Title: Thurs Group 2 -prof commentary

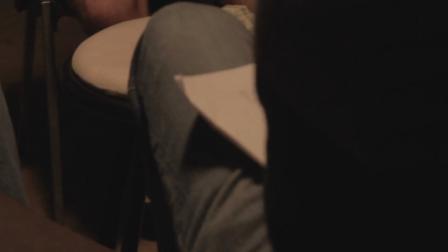0s
I like this move for starting out, but this is another example of having to get the timing just right.
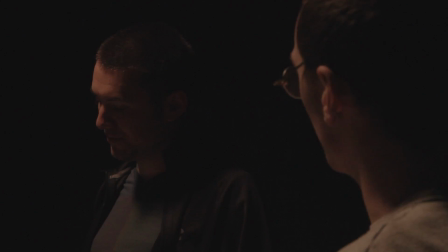5s
That cut there doesn't feel right to me, but I was making up for a lag in the performance.
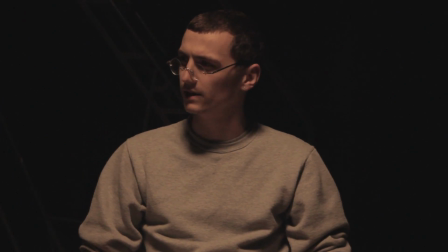10s
Here's an example of a little sloppy camera work hurting you. That drift there makes it a motion shot into a static shot that doesn't cut well together.
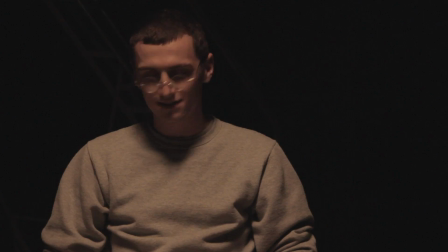17s
I found this wide shot to be awkward because only this small section was shot in wide shot, so there was no pattern throughout the scene.
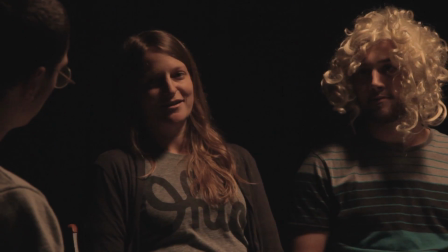27s
This group really focused on doing dirty over-the-shoulder shots so you could see the character that was being spoken to.
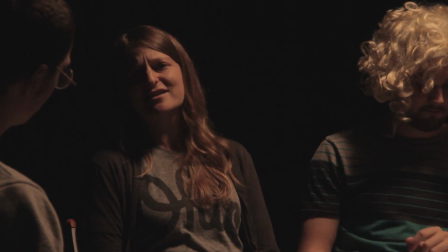33s
I like that a lot. One thing though is it tended to make some problems for continuity, so I had to be a little extra careful editing that.
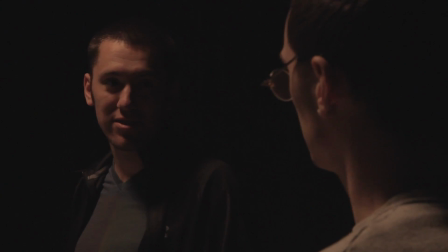44s
I'd like to compliment this group on a couple of things.
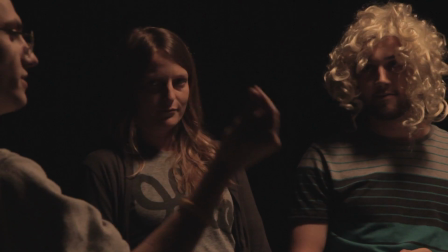46s
One was having a master shot of Sean here, who's clearly the main character in the scene.
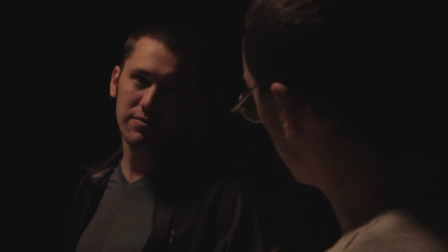54s
And not feeling like the master shot needed to be a wide shot of the whole group.
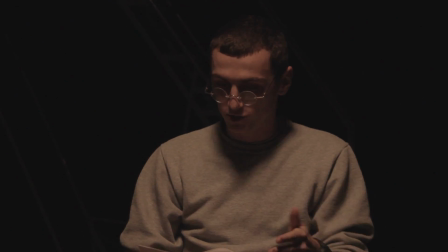59s
I like that there's that continuity thread throughout the piece when I go to edit it.
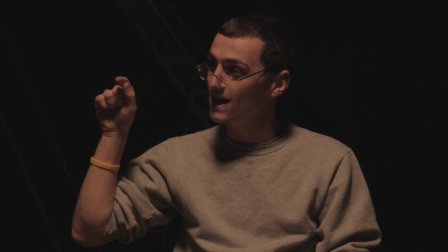64s
What really makes it work though is that the shot is effectively a neutral shot.
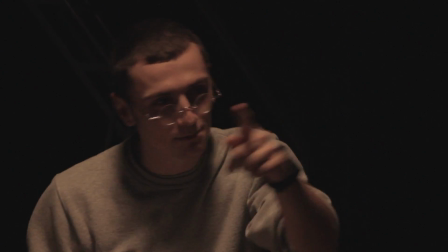69s
It only changes his screen direction when he changes it as an actor.
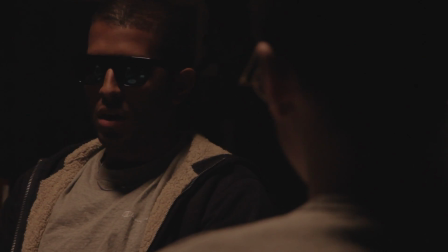75s
So that leads the audience to where he's going and
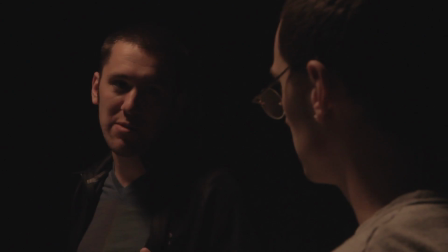79s
covers over some jump cuts that are actually in the scene.
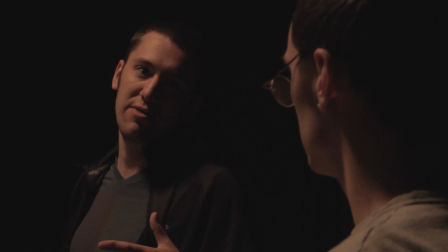84s
His movement leads us through them. The one comment I would have is when you're working with less experienced actors, sorry Sean,
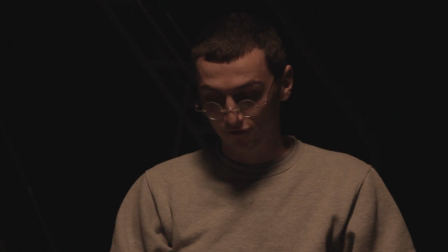93s
you probably want to do this master shot after a good amount of performance was under his belt,
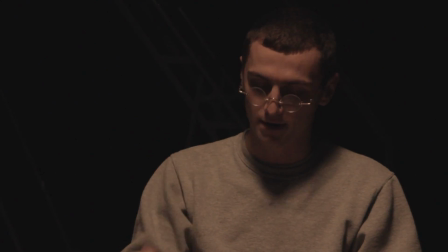100s
because I found this to be his roughest performance compared to the other takes that he had done.
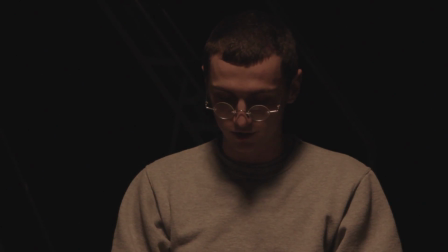106s
This monologue got a little long-winded, and I found myself having trouble finding good cutaways,
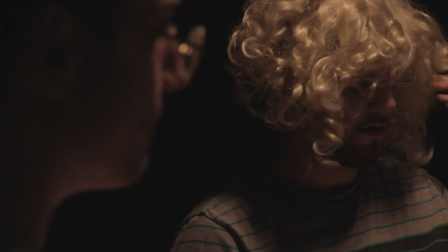114s
so I was struggling with what was available, which was really just of Ben or of Dan in terms of reverse shots.
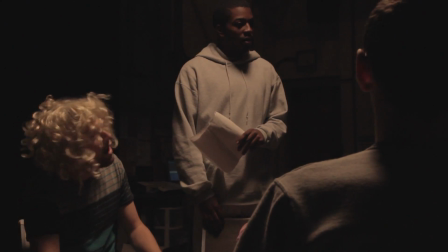125s
Timing here got a little tricky. I think my biggest issue here was that I just didn't have enough coverage when the boss comes in.
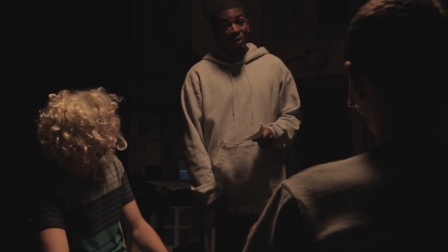135s
I had a limited shot selection, but I think this came together pretty well, all things considered.
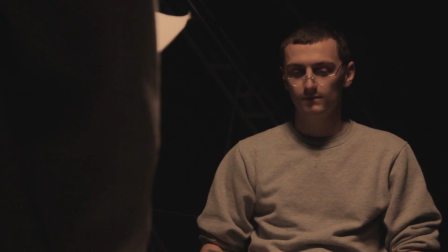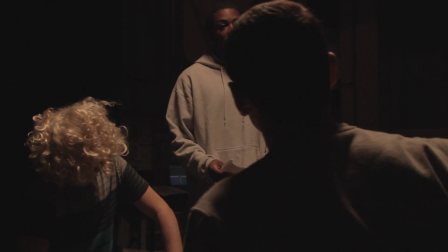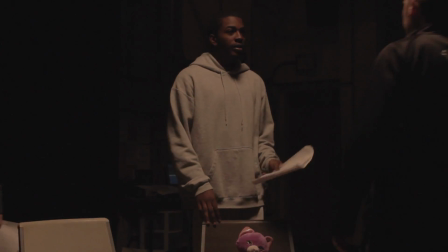154s
And I didn't really have a clear ending here after this line of dialogue, so I just did the old fade out.